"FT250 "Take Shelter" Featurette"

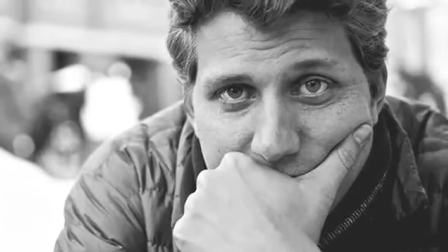15s
Written and directed by Jeff Nichols,
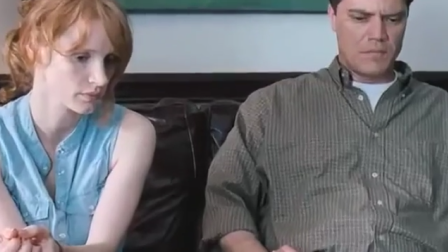17s
Take Shelter is a thriller drama feature concerned with a middle-class man's internal and external struggle to protect what he loves while questioning his own sanity.
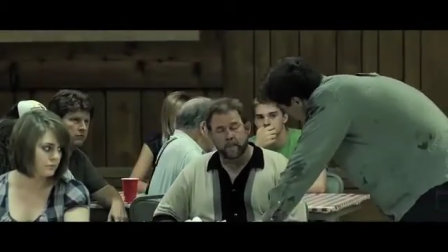26s You think I'm crazy? Hey! I'm talking to you, Russell!
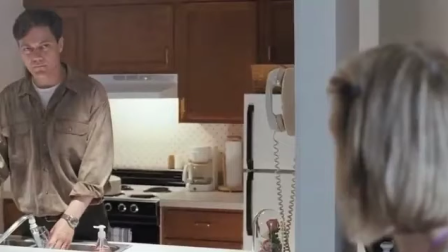31s
We are unable to dictate if these visions portray the future or are effects of inherited schizophrenia from his mother.
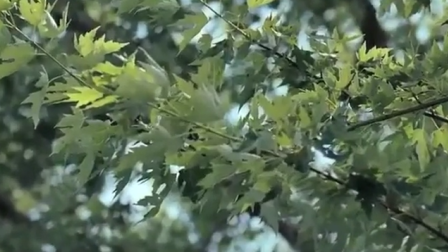37s
The strength of the juxtaposition of his visions to reality clearly frame Curtis's moments of hallucinations or dreams.
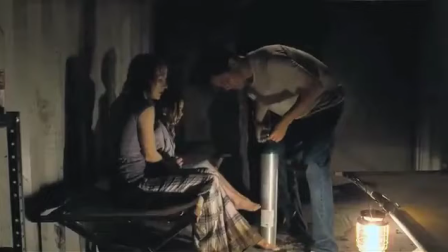44s
Like Curtis, the audience is constantly trying to decipher what's real and what's not real.
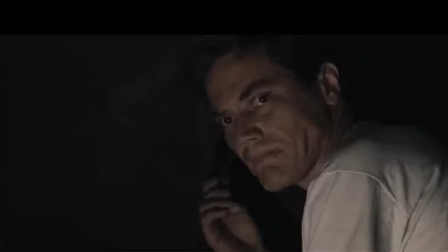49s
Are we trapped inside Curtis's mind at all times?
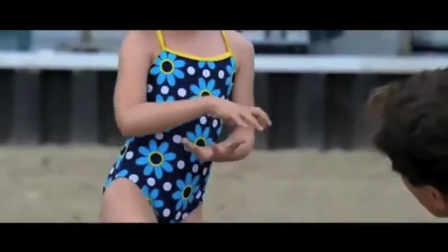52s
Jeff Nichols' directing style and Chad Keith's production design create a set of slightly varied rules that allow some clarity throughout the film,
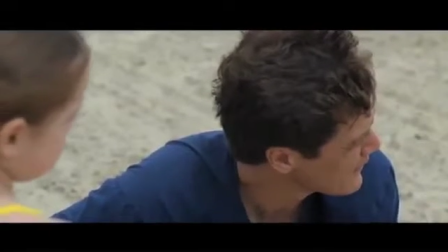60s
only to break them in the closing scene and distort our understanding of the world they have created.
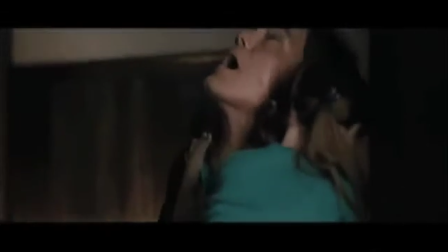65s
Only in the visions does anything surreal occur, and they have certain trademarks such as the motor oil rain that falls onto Curtis's hand from the sky,
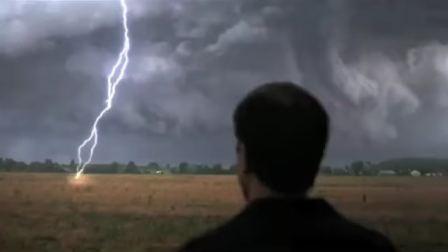74s
violent pedestrians, thunder and lightning, and strange bird formations.
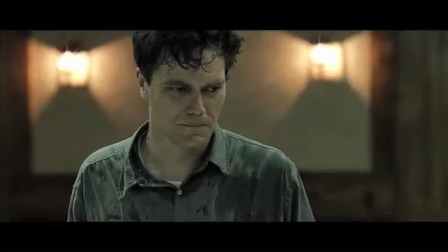80s
There is a stark contrast in mise-en scene with the rest of the film when Curtis dreams or envisions the storm.
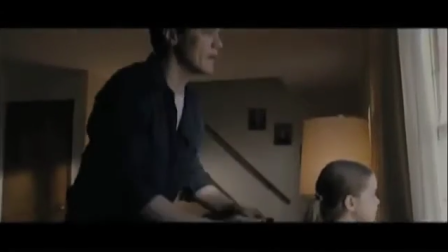87s
Desaturated colors, darker lighting, and supernatural elements characterize the portrayal of Curtis's dream state,
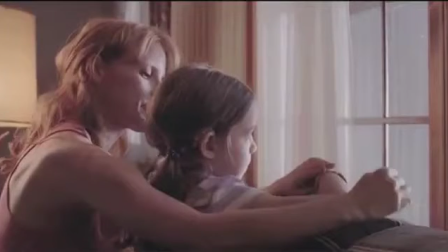93s
while normal scenes host brighter lighting and more vibrant colors.
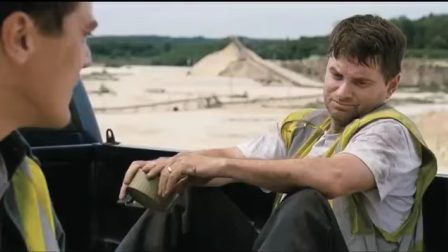97s
The recurrence of this apocalyptic vision drives Curtis to physically prepare in case it becomes a reality. He also is physically defected from the dreams themselves.
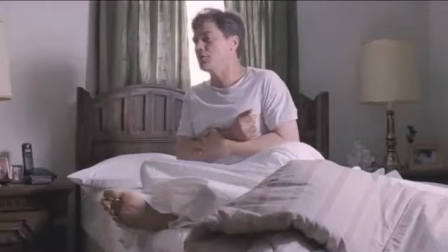107s
Curtis dreams of his dog attacking him and still feels the pain in his arm the following day.
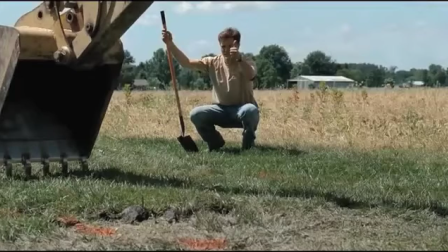112s
One of the trends Nichols establishes is how Curtis takes precaution towards the possibility of any threat in his dreams happening in real life.
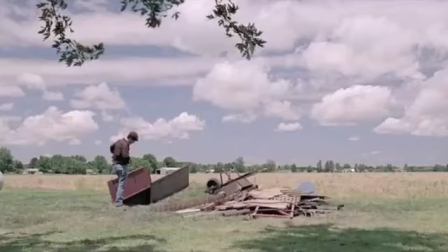120s
For example, he builds a doghouse with a fence around it and a storm shelter. We expect Curtis to do the same because of these past occurrences.
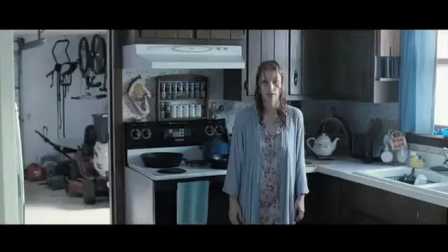129s
However, when he has a lethal dream about Samantha, he refrains from taking any action in real life.
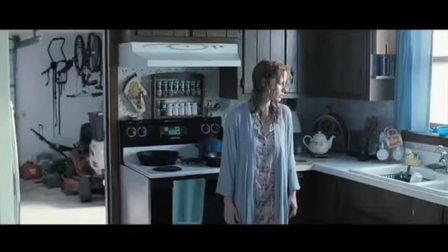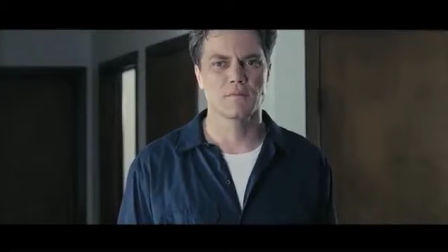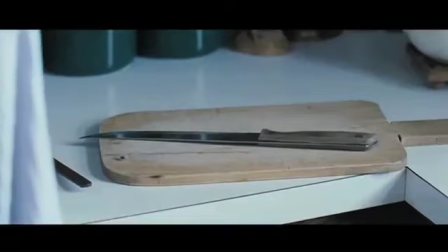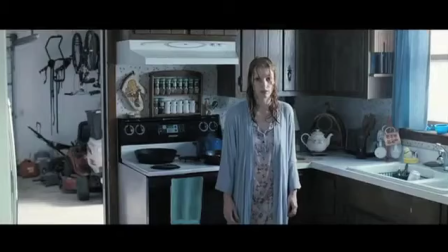151s
These two shots are another example of the difference in mise-en-scene between Curtis's dreams and reality.
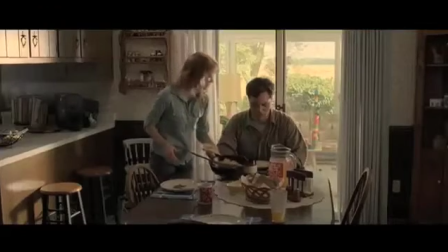157s
Cold and desaturated colors versus a warm vibrancy.
You okay?
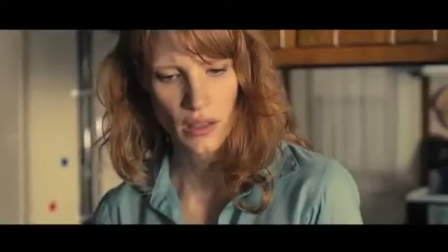165s
The use of sound is one way that Nichols differentiates between the visions and reality.
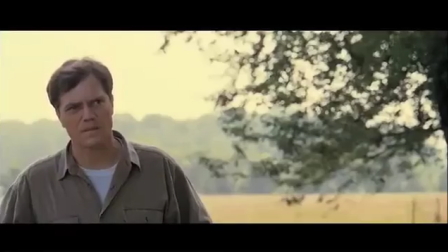170s
Even in dramatic moments of Curtis's life, such as when he loses his job, any sound we hear is purely diegetic.
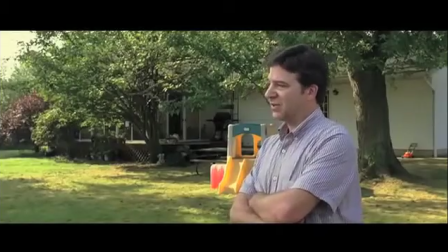177s I'm sorry, Curtis.
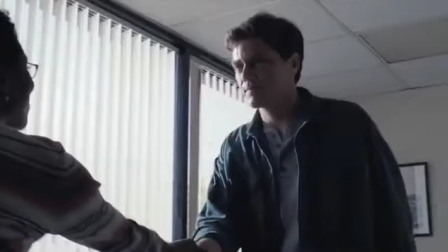181s You did this to yourself.
Both Curtis and the audience are unsure of what to believe.
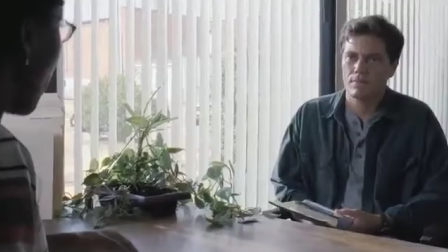187s
Curtis pursues the possibility he is in fact schizophrenic by seeing a counselor simultaneously to his shelter project.
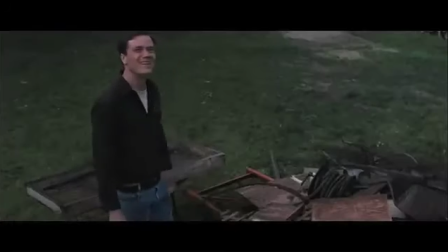195s
Scenes of hallucinations have an auditory trademark of heightened diegetic sound layered in with intensifying music.
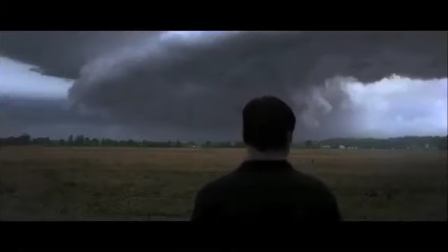202s
The film presents us with two different worlds, each with their own sound.
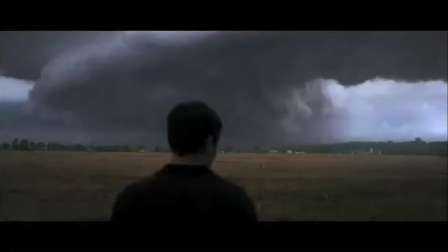209s
These audible differences heighten what's on the screen
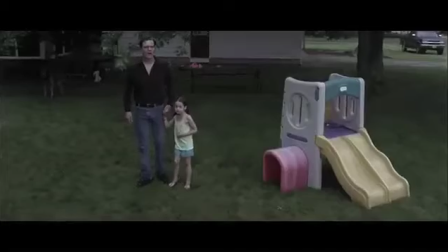214s
and help us distinguish Curtis's mind from the real world.
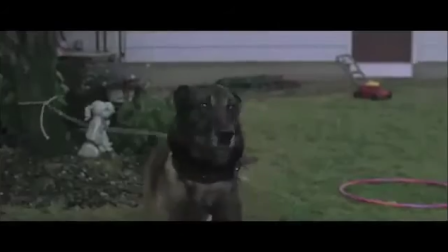219s
More importantly, they enlighten us to the subjective experience and turmoil that Curtis is going
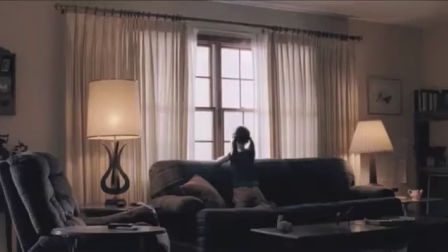227s
through. Certain qualities of the visions are not always upheld. The original instances occur in his dreams.
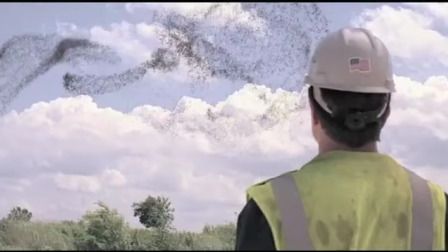234s
However, Nichols confuses us when Curtis sees birds and lightning while at work with Dwart.
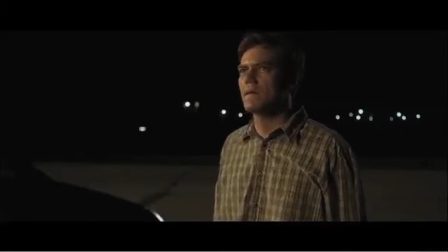241s
Curtis realizes only he can see these things, which is true until the final scene of the film.
Is anyone seeing this?
In this moment, Nichols breaks his own rules yet again.
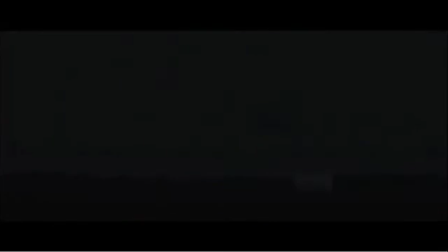252s
Curtis is not dreaming but awake and is seeing a storm that no one else seems to perceive.
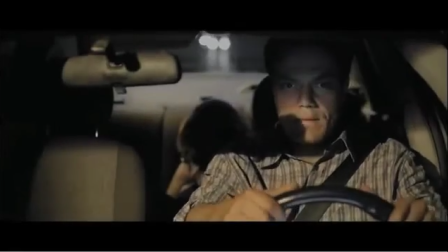257s
Both Samantha and Hannah sleep in the midst of a loud storm, only visible to Curtis.
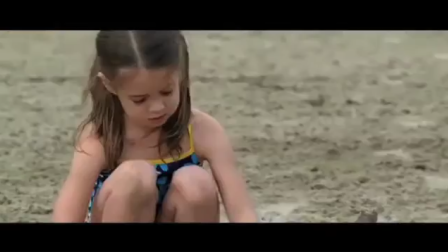262s
This contrasts the final scene, where the three are together and appear to all see the same storm.
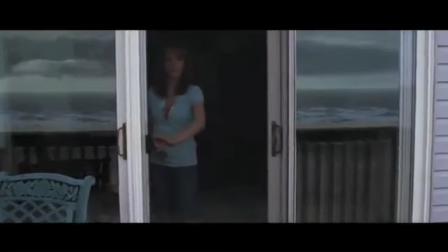268s
Nichols blurs the line between objectivity and subjectivity. Hannah and Samantha experience something that previously only Curtis has himself.
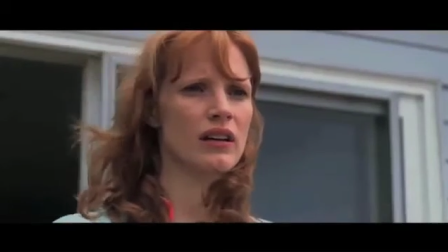278s
What further distorts our perception of what is real in the film is the lack of contrast between the colors
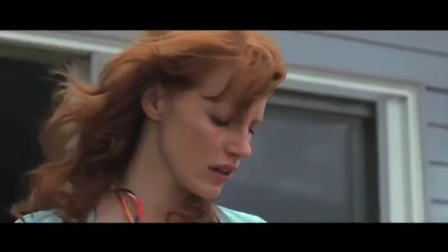285s
of other scenes taking place during real time and the final scene where the whole family sees the storm.
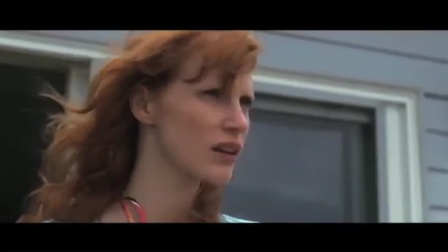291s
In the final shot, the three of them together stare at the storm, which signals to the audience that this is no longer something only Curtis is experiencing.
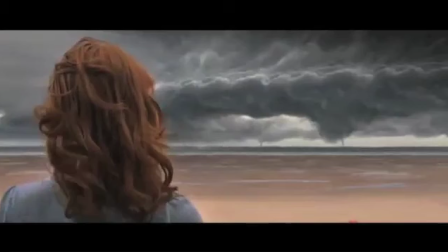299s
Since Nichols has already gone against the rules he established several times, it is possible the concluding scene is another vision in Curtis's mind.
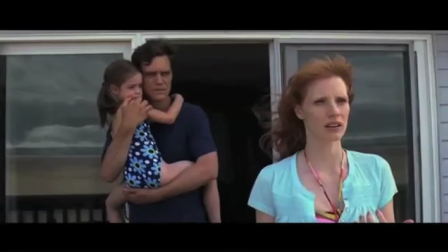308s
Due to how Nichols toys with subjectivity, there is no definite way to interpret the final sequence. Okay.